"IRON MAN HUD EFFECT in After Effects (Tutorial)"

And it's also why I recommend Storyblocks Video to anyone in the film business. If you want to start downloading right away, go to the first link in the description below. Now that we have all the assets we need for this effect, let's jump into After Effects.
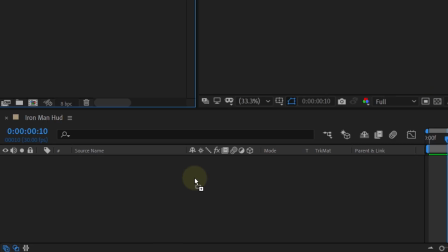In After Effects, we are going to start by placing the face shot into a composition.
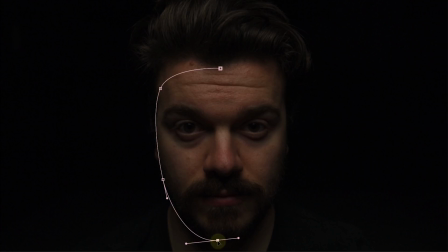Then we are going to mask out the face. We do this to make the background completely black like in the movie.
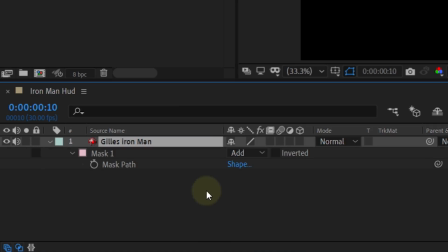Next, we are going to track the mask so that it follows the small movements of the actor.
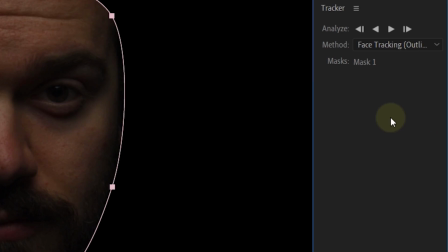Right click on the mask and track the mask. Now in the tracker panel, choose the face tracking outline option.
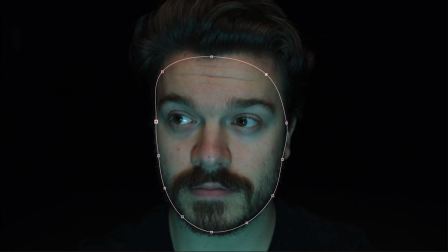Start the tracking and if needed, you can always stop the tracking and adjust it manually. After the tracking is done, feather the mask a bunch. Next, we are going to make the eyes a little bit brighter to give them a pop.
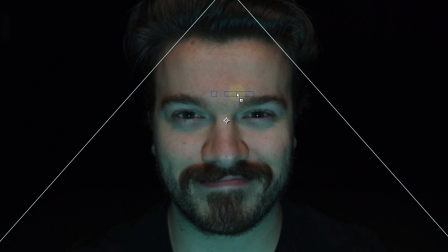Just duplicate the layer and remove the mask. Then add the Lemaitre effect to the new layer and with the exposure slider, make the shot brighter.
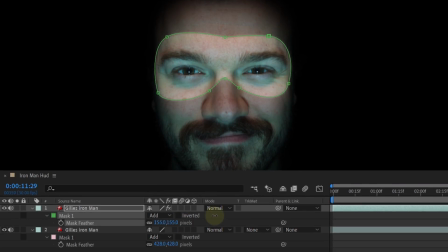Now create a new mask in the shape of glasses and feather them. This will make the eyes a lot brighter, something they also do in the real movie.
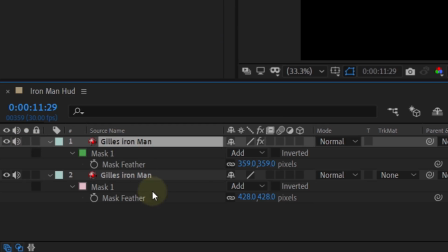For the tracking of the face, we are going to use the 3D camera tracking. But first you need to pre-comp the two layers and move all attributes into a new composition.
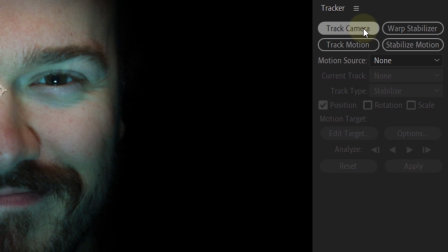Then you can click on the track camera option in the tracker panel and let After Effects do its thing.
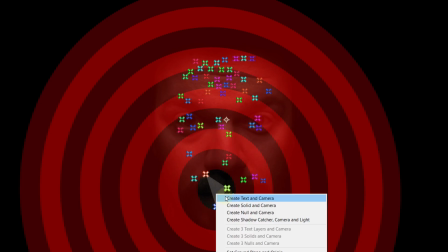Once done, look for some points on Jill's face. Here you can right click and choose the option Set Ground Plane and Origin. With doing this, we tell After Effects that this is the plane we want to place elements on.
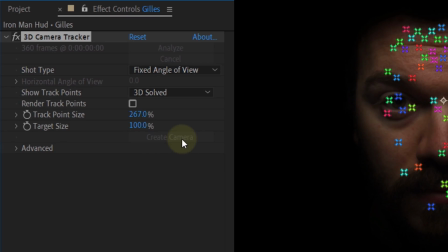The last step of the tracking is to create a camera, which you can do in the effects controls. Next, we are going to add the interface elements. Like I said before, the ones we use are all found on Storyblocks video.
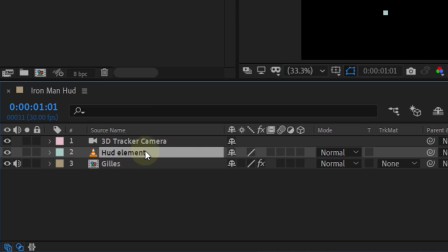Now pick one you really like and drag them into the composition. The first thing you now can do is change the blending mode of the element to Add. Of course, the next step is to make the layer 3D by enabling this checkbox.
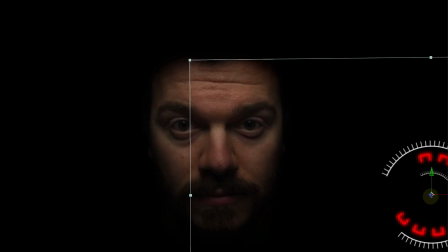After Effects will now place the layer on the origin you just set, but will also scale and rotate it, so let's adjust that.
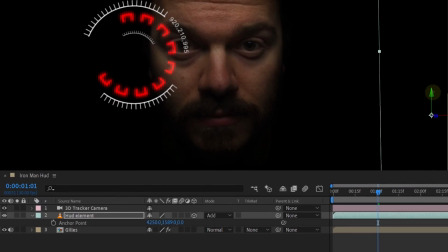Next, we want to place it better in the 3D space, and this you can do with the anchor point properties. So adjust them until the element sits completely in place. A tip I can give you is to flip your asset if it contains some text.
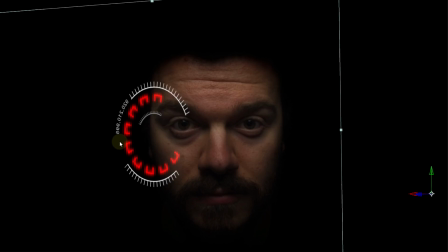It needs to be in the right reading direction for the actor and not the viewer. This is already a good starting base for the HUD. But of course, we are going to make it even cooler. The first thing you can do is add a glow to the element, and if you want, you can also adjust the settings to your likings. The next step we are doing really finishes the effect. We are going to give the elements a 3D look.
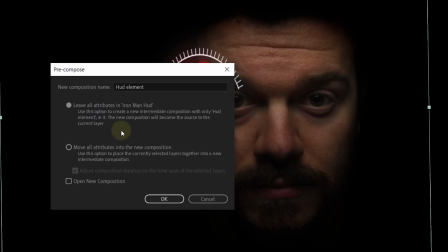Select your element and pre-compose it. This time select the option Leave all attributes into the composition.
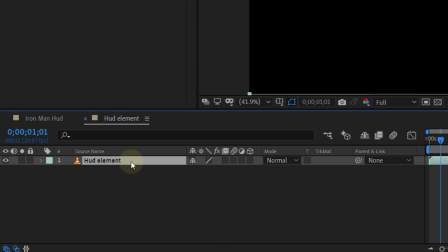Now go into the new composition and select the element. You can already make the element 3D and set the blending mode to Add. With the masking tool, create a round mask around a part of the element. This can be whatever you want.
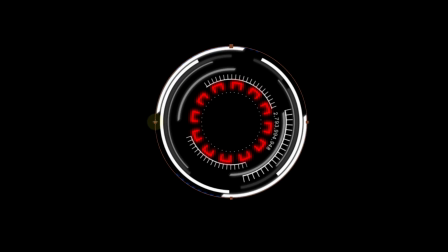It can also be a square or a custom shape, depending on your asset. Now once you make your mask, set it to subtract to cut everything inside.
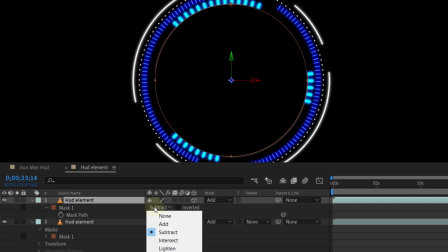Next, we are going to duplicate the layer and set the mask back to Add. This will again show everything inside the mask.
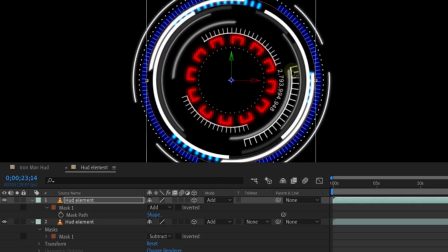Then move the layer forward on the Z axis. To have a better look on this, you can change your view to custom view in this tab. Then with the Orbit Camera tool, you can now change your viewing perspective. And now you can see that you already have a 3D look.
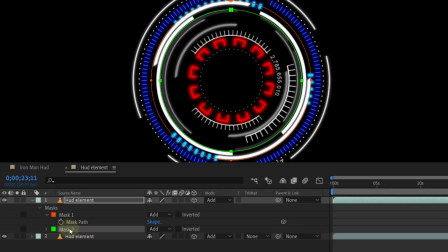This step you can repeat multiple times. First you create a smaller second mask on the duplicate and set it to subtract.
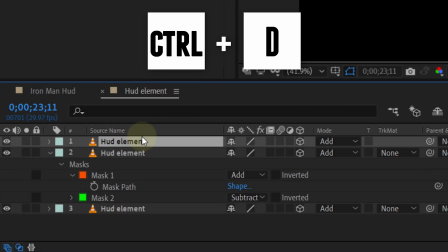This will leave you with a small portion of the element. Next again, duplicate the layer and keep making the mask smaller, so you end up with smaller elements each time.
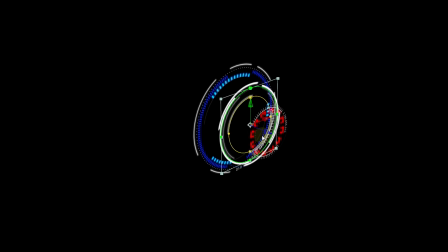Also move them forward on the Z axis to get that 3D feeling.
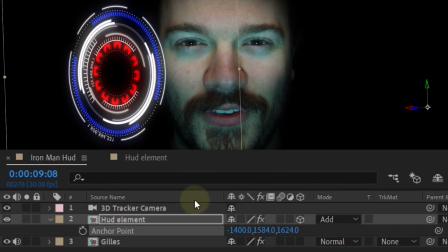Now when you go back to your original composition, the last thing you now need to do is check the rasterize option and boom, your effect is done. Now you can keep on adding elements as much as you want.
Good morning, sir.
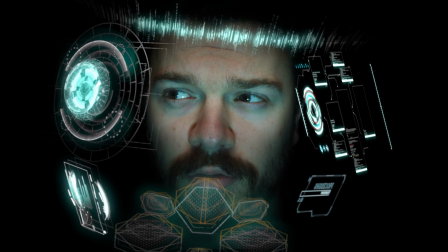Good morning, Jarvis. What's on my schedule for today? You are needed for Cinebattle, sir.
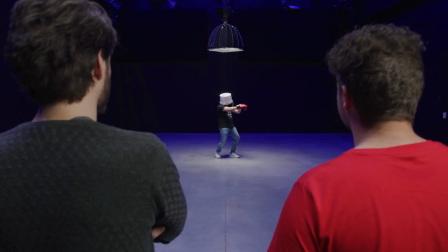Cinecom, time to work for a living. Shorty?